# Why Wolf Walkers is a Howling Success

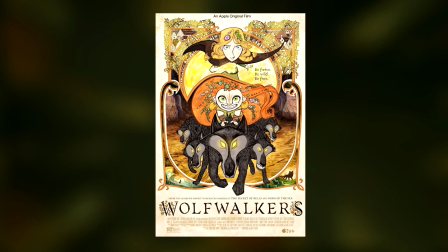7:49 The film to me has a very rustic and purposefully inconsistent art style.
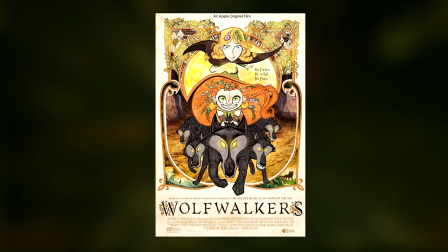7:53 It looks and feels like an illustrated storybook or even a medieval tapestry come to life.
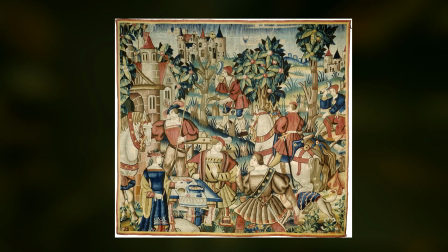7:58 How fitting, since one of the most famous tapestries from the 16th century onwards is the return from the hunt, and hunting is one of the main themes in this story, more specifically the hunting of wolves.
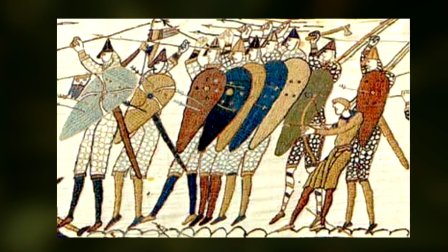8:09 Another theme that was popular for tapestries was depicting battles and military, usually to celebrate the victories of the person who commissioned them.
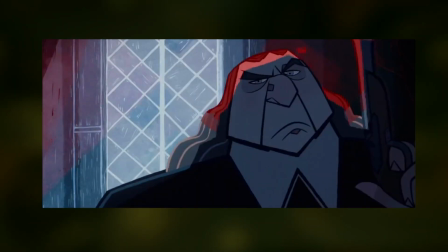8:16 This is perfectly reflected in the villain of the movie.
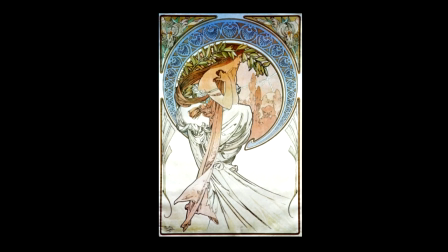8:19 Though the film is clearly influenced by Millefleur style, there is a heavy infusement of Art Deco style here, which gives the movie a very contemporary feel.
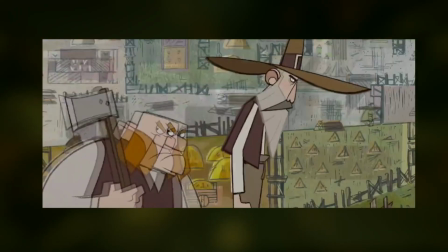8:28 It does seem a little too cartoony for the tone of the story at times for me, especially in some of the character designs for the townsfolk, but I also think this adds to its appeal.
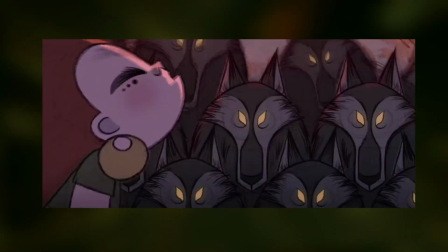8:37 There are moments when you see the construction lines to how the characters are built up, especially with the wolves,
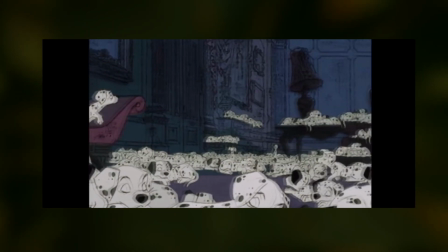8:42 similar to how some rotoscoped movies like Disney's 101 Dalmatians had, but here it feels fully intentional,
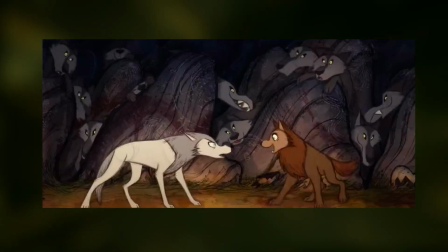8:48 instead instead of just, you know, a happy accident during the process of rotoscoping. It gives the wolves and the forest a wild and unpolished look which reflects the untamable nature
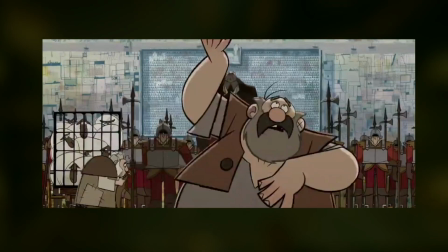8:57 of the wolf walkers themselves as well as how rigid the town people are in comparison.
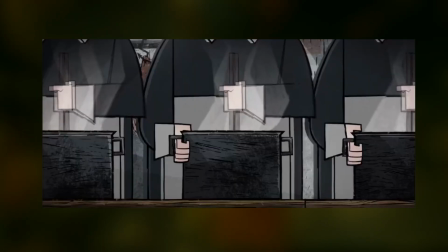9:02 Traditional staging of landscapes and characters has been slightly abandoned here to produce far more
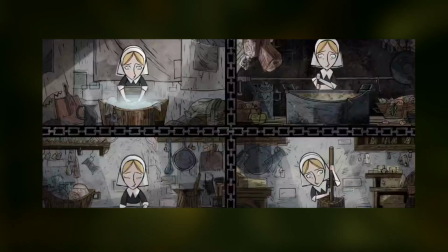9:07 interesting and unusual compositions using split screens and triptychs as visual framing devices,
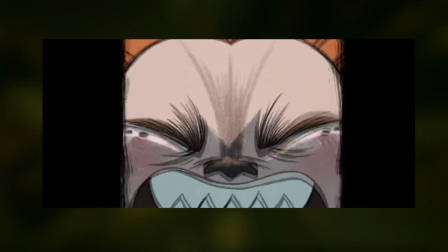9:13 even reducing and blurring the aspect ratio at heightened emotional moments of the movie. It allowed the film to have the same freedom a graphic novel allows.
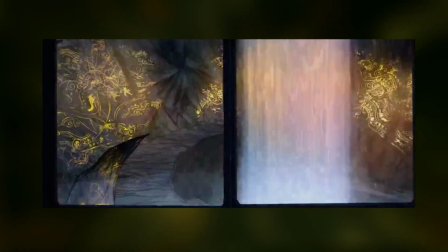9:21 Visually speaking, this movie broke a lot of rules when it comes to cinematography and film composition, but I think that adds to its unique appeal and its success.
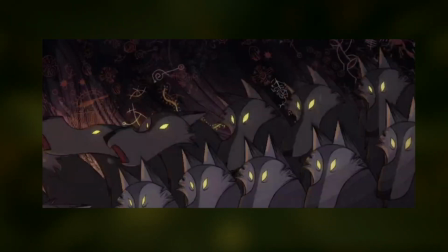9:30 It was like they took the visual experience of a pop-up book and just animated that.
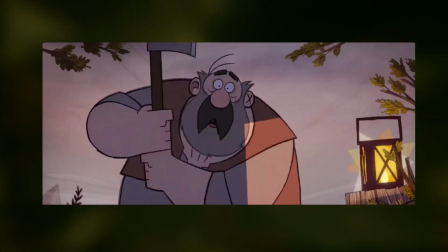9:35 The way the townspeople and the town itself is drawn is a very solid, heavy manner,
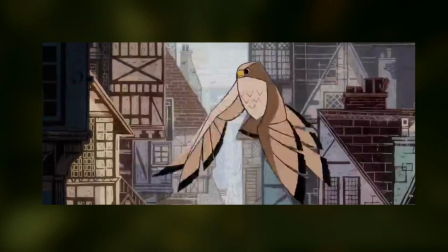9:39 almost like an anvil in comparison to the forest, which is itself soft and freely moving.
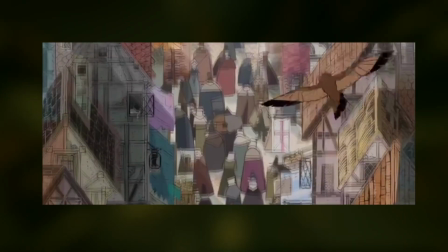9:45 Like, the town and the forest were created from separate mediums altogether.
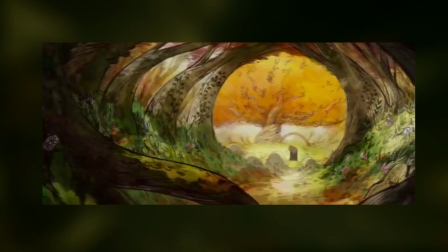9:49 The town being drawn and painted in solid flat colours while the forest is very much like a liquid.
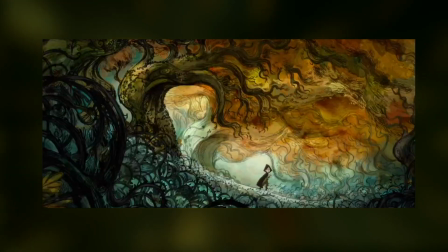9:55 In a way it's like there's some sort of chemical reaction between a solid and liquid, and that is where the conflict is.
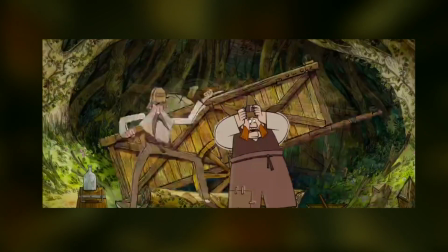10:02 In a way it's like the two are clashing together here in a metaphorical and literal sense to reflect the conflict between the town and the forest.
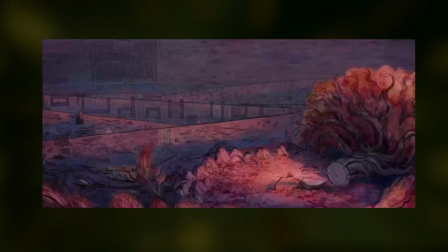10:09 Or to put another way, the town is a box and the forest is a circle, and the box is slowly cutting into the circle and the circle is trying its hardest not to burst.
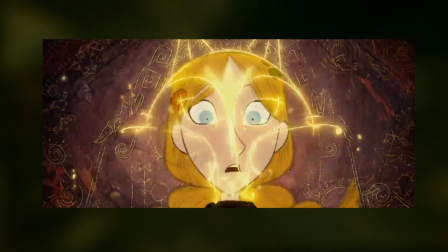10:18 Even the character designs reflect this. Robin has a very square structure to her face and body, while Mabe is almost a perfect circle.
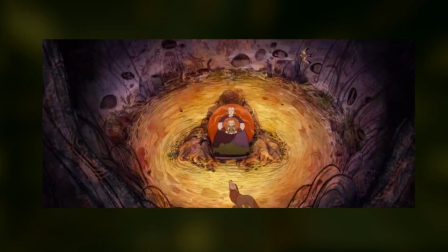10:26 Framed by her long thick hair and the forest wraps around the wolf walkers and the wolves like a natural frame.
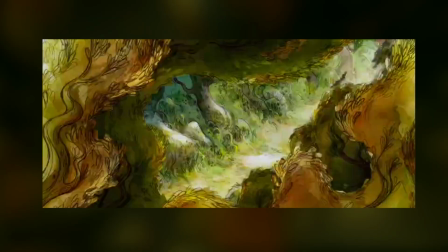10:31 Even the wolf pack themselves flow like a living river through the wood as they follow the wolf walkers or as they chase after Robin.
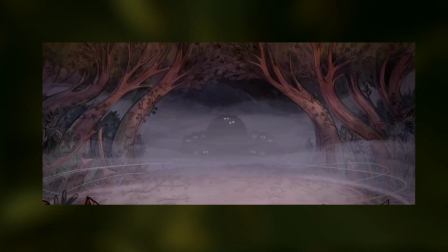10:38 There's a hauntingly beautiful quality to the atmosphere of this film that does feel a little sinister at first, but not threatening.
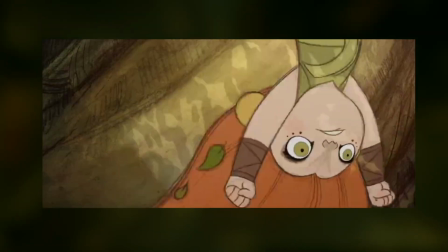10:45 Wild and untamed, perhaps, but not malicious. The relationship between the two girls, Robin and Mabe, is also very endearing.
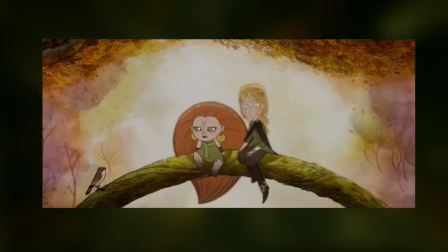10:52 Like, a sisterly bond. They are both trapped in their worlds and they work together to find their freedom.
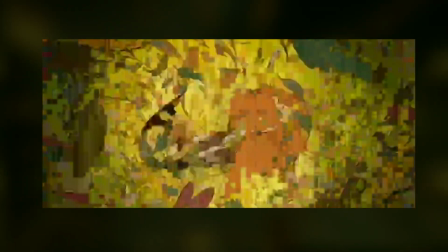10:57 So I'm not exactly sure how old the two girls are.
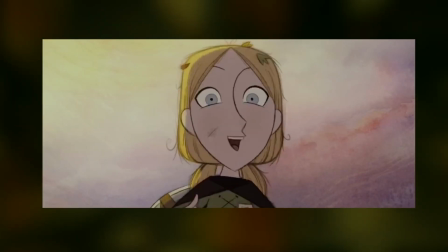11:00 I think Mabe is the younger of the two, which would make sense since that would make Mabe more vulnerable and reliant on Robin for help while her mother is asleep.
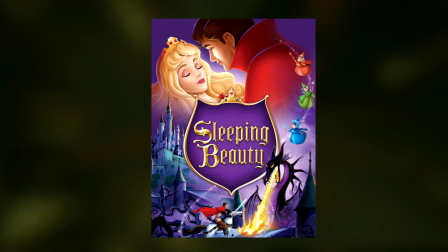11:09 Permanently asleep, I mean. Oh look, there's another Sleeping Beauty similarity.
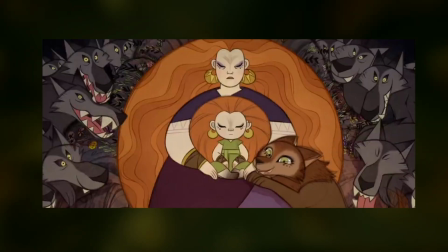11:14 Maeve reveals that her mother hasn't returned for a while, hence why she's still asleep, leaving her and the wolf pack all alone in the forest.
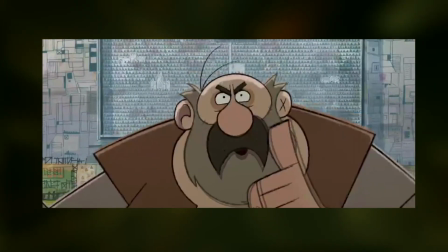11:21 Though the forest itself is being chopped down by the town people, Maeve refuses to leave it without her mother,
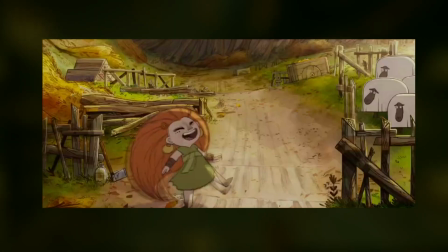11:27 so Robin agrees to help Maeve find where her mother's wolf form is.
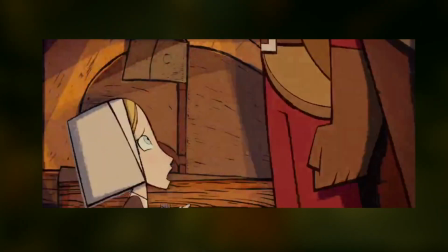11:31 When Robin's father finds out she's been going to the forest outside the town walls, he scolds her and orders her to work in the scullery.
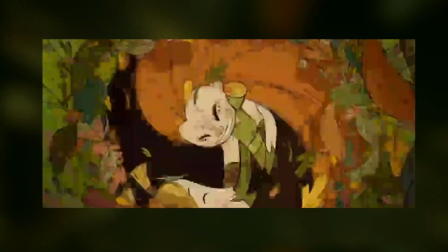11:37 I don't want to give everything away here,
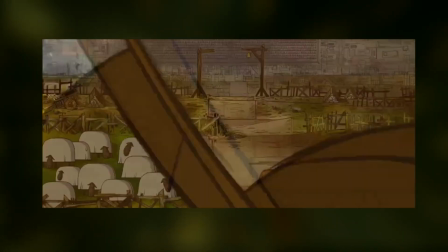11:39 but the relationship between the two young girls makes Robin experience freedom while also giving Maeve the experience of being confined.
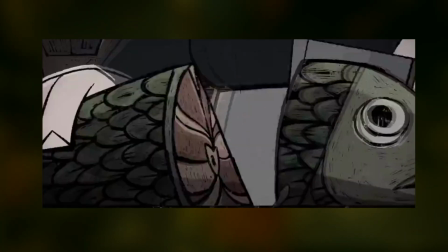11:47 Robin is like a caged bird in a metaphorical sense as she is trapped
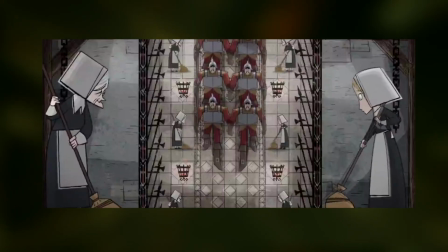11:51 in a very oppressive environment symbolising her sense of confinement and longing for freedom.